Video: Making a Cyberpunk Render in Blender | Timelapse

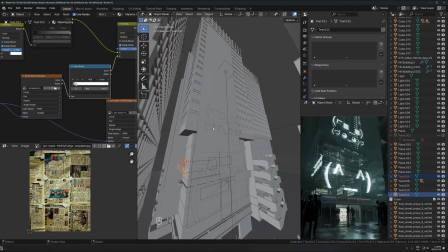(8:15)
You've probably heard me mention this before if you've watched my channel, but on the volume scatter setup that you have, if you actually increase the anisotropy slider,
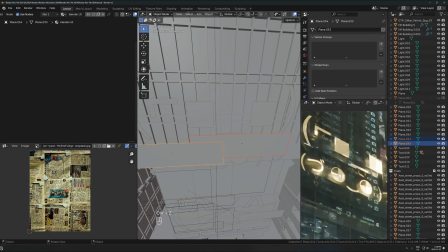(8:24)
that will make the neon signs in the volume kind of have a nice glow around them.
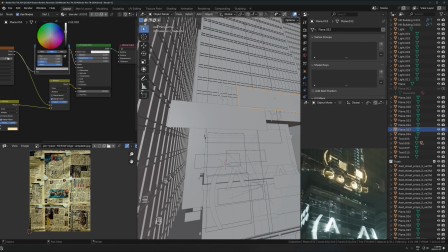(8:30)
So I really do like that kind of setup for sci-fi cyberpunk renders like this,
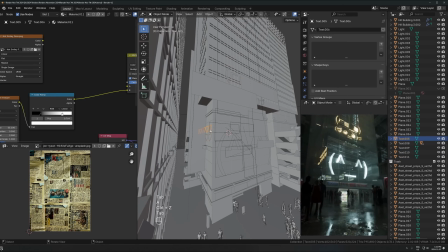(8:34)
especially when there's a really bright light source like this emission thing here and
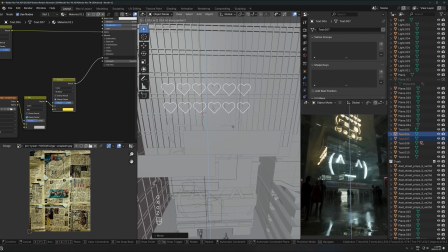(8:40)
yeah at this point here this is where it just um i don't know like the the hardest part often is finding like a balance
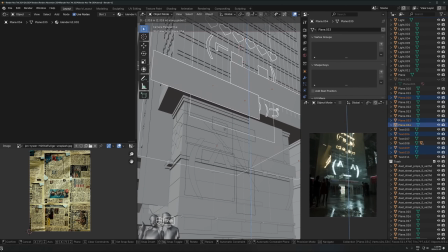(8:47)
um in the image and having a nice flow in the image so at this point everything is kind of here like all the stuff that you
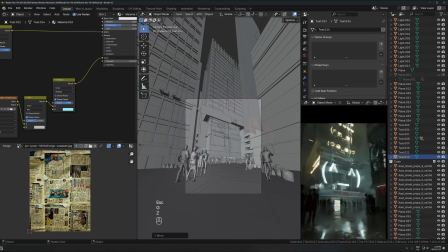(8:53)
see in the final picture all the models all the textures they're all kind of in there but the image looks quite different obviously from the final result
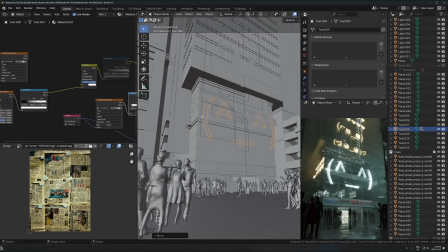(9:00)
and that's just because um it's this stage right here finding like the right lighting the right way that the shot is supposed to be composed and
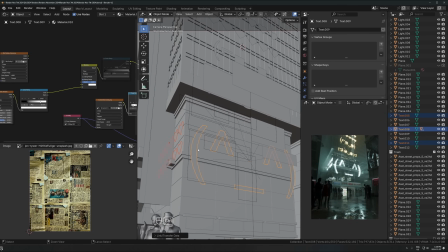(9:07)
just the balance of everything and kind of like all these different composition tricks and stuff too uh getting the colors right and just getting getting the balance
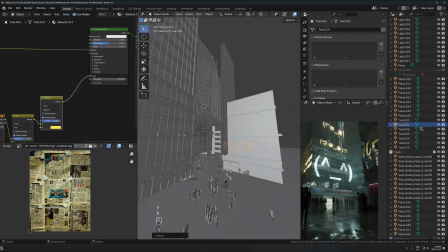(9:14)
of everything to feel right takes the longest um and
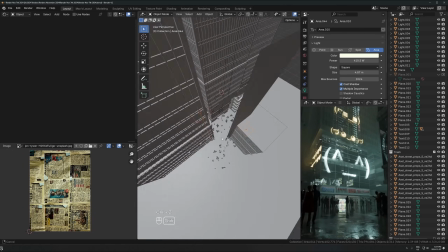(9:19)
uh yeah just honestly it is a lot of the time just trial
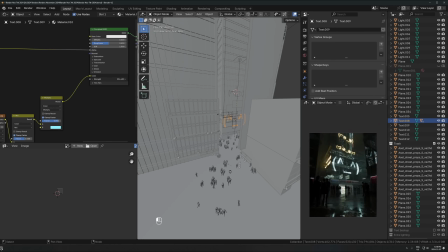(9:24)
and error for me even though I do and I've talked about this before like I do know
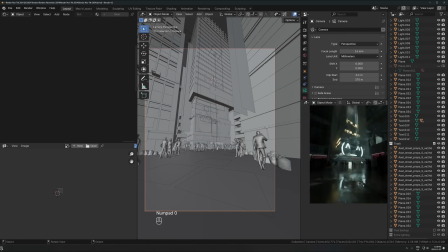(9:28)
all these different compositional rules um sometimes you know very often it is actually
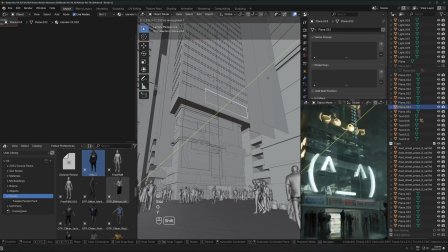(9:33)
just literally just move an object around and does it look better or worse if i moved it left to
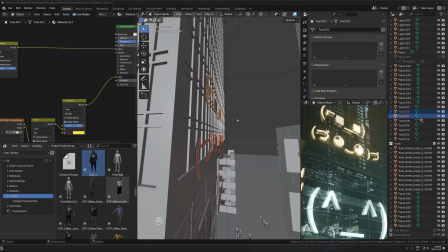(9:39)
right and does the color look better or worse if i make it a bit warmer or a bit colder or switch it around completely does it look a bit better if i just move
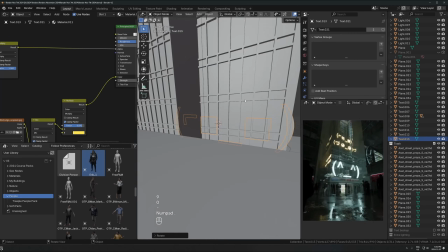(9:45)
the camera down a bit i'm just like experimenting with um basically just random trial and
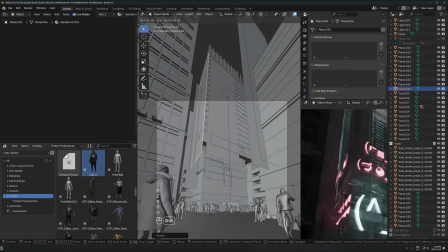(9:52)
error changes and seeing what is hopefully gonna or just sticking with whatever looks better, you know.
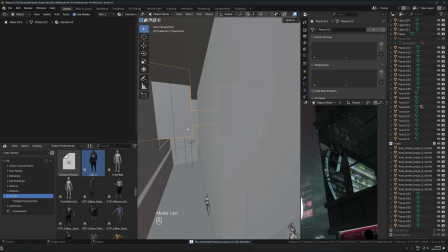(10:00)
And a lot of the time, I'm actually not thinking that much about composition at all while I'm doing it.
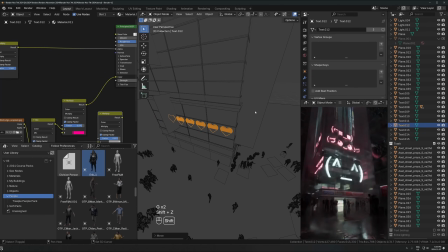(10:06)
I might actually be following some compositional rules, like in this case, like a very heavy framing, for example. Like that's kind of clear to me as I'm doing this.
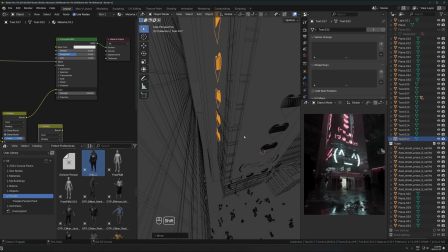(10:15)
But for the most part, it's literally just like, oh, does it look better if I put a building there?
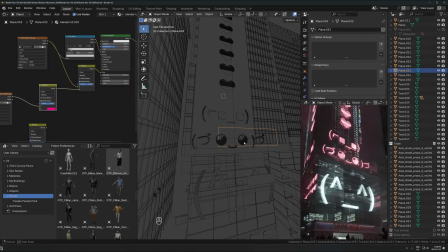(10:22)
Yes or no. And then if it's yes, then I'll keep it. If it's no, I'll just try something else until I find something where it's like, yes, that works.
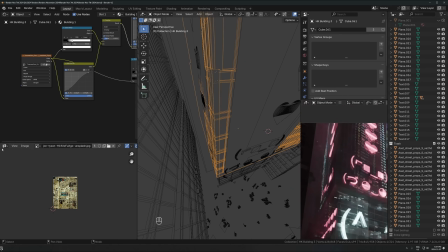(10:28)
Yes, that works. And then eventually after doing that enough times, it's like you have something that is pretty good.
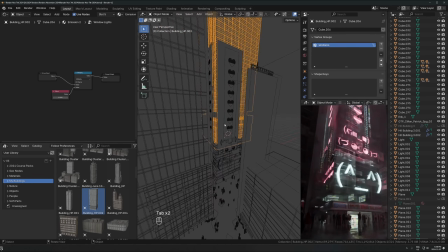(10:34)
But, um, yeah, like just know that a lot of times while I'm making it in the, in the actual moment of creating it, it's,
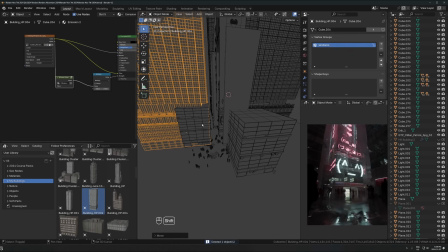(10:41)
it's not like I'm thinking super deeply, but like the meaning and like the composition, it's just like, fuck, like if I move this building here, does it look better?
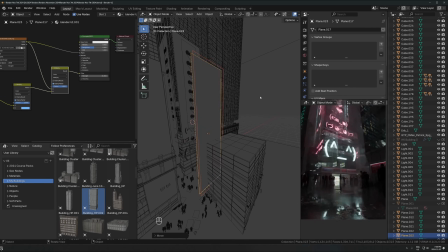(10:49)
No, let me try something else. No, let me try something else. Let's move it over here. No, let's try it over up here. oh that looks cool okay next change that's really like
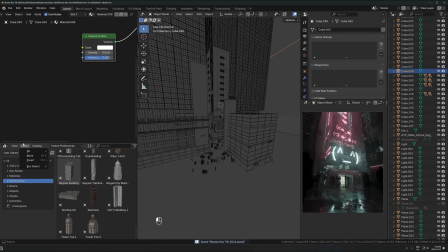(10:57)
that's the majority of the process to be honest okay
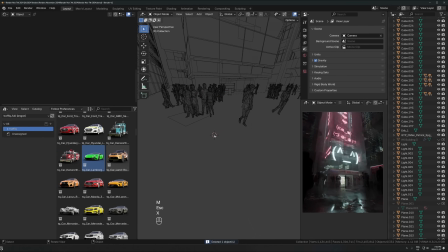(11:02)
so here I'm going into the traffic add-on so this is by Ngon
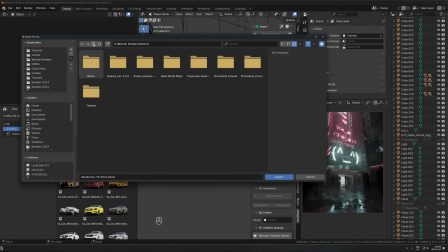(11:07)
same guys that make botanic now I actually do not like this add-on
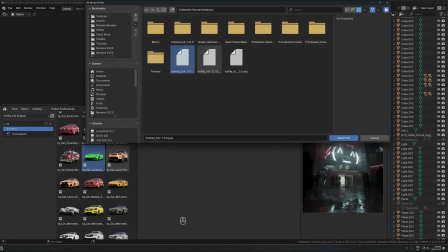(11:12)
every time I open up blender it disappears and I have to reinstall it it's super annoying but the models are really good so if you just
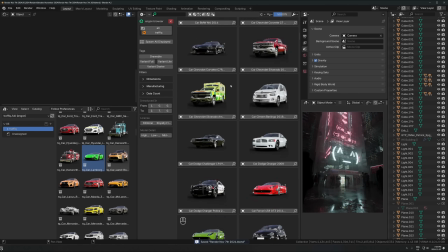(11:19)
want like traffic in your in your renders and you just want like an easy one and done car solution i guess this is a pretty good one
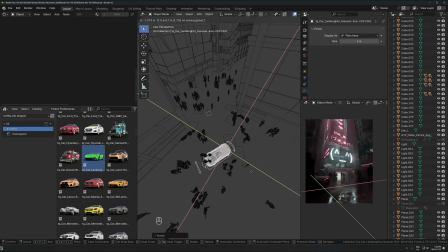(11:26)
um maybe i'm doing something wrong with the add-on maybe there's some setting i gotta change i don't know but every time i
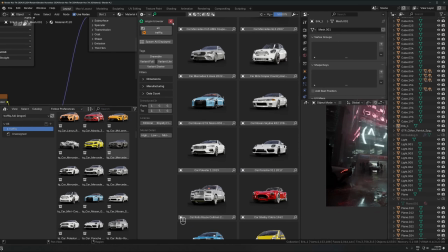(11:32)
boot it up it disappears and have to reinstall it it's super annoying but you can also use it through the asset browser too but you can't control the lights and
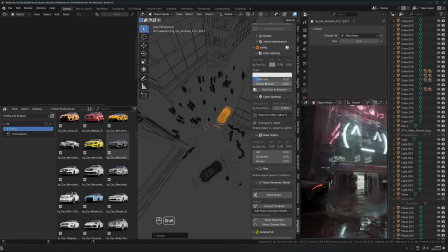(11:37)
stuff like you can in the add-on so i don't know what i'm doing wrong but um anyways that's what i used here so i'd bring in like super cars here for some reason i I just kind of wanted it to be like that,
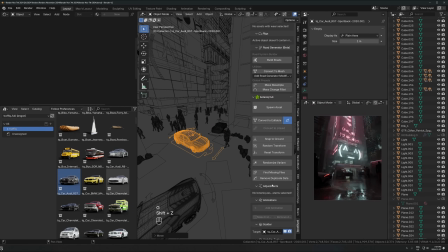(11:45)
that kind of vibe where it's like you're downtown. There's like, it's kind of gritty and neon and cyberpunk.
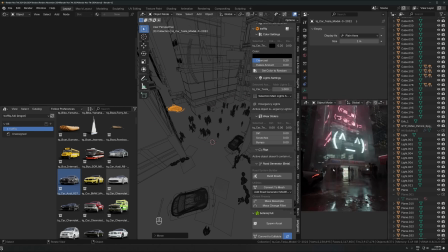(11:53)
And there's like really expensive cars everywhere. Definitely gives you a certain feeling when you have that kind of stuff in the scene.
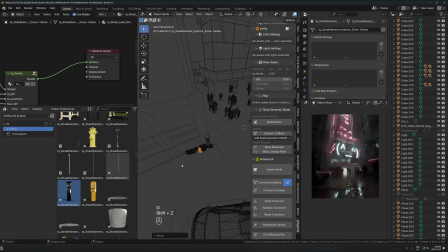(12:01)
Also kind of helps tell a story of like what this is.
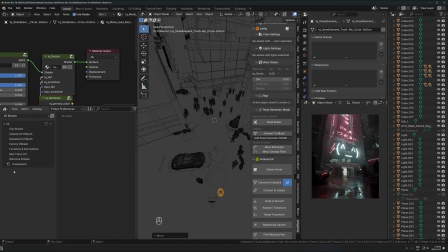(12:05)
You know, it just adds to it when you have like a certain type of car in there, I guess just kind of creates a certain vibe.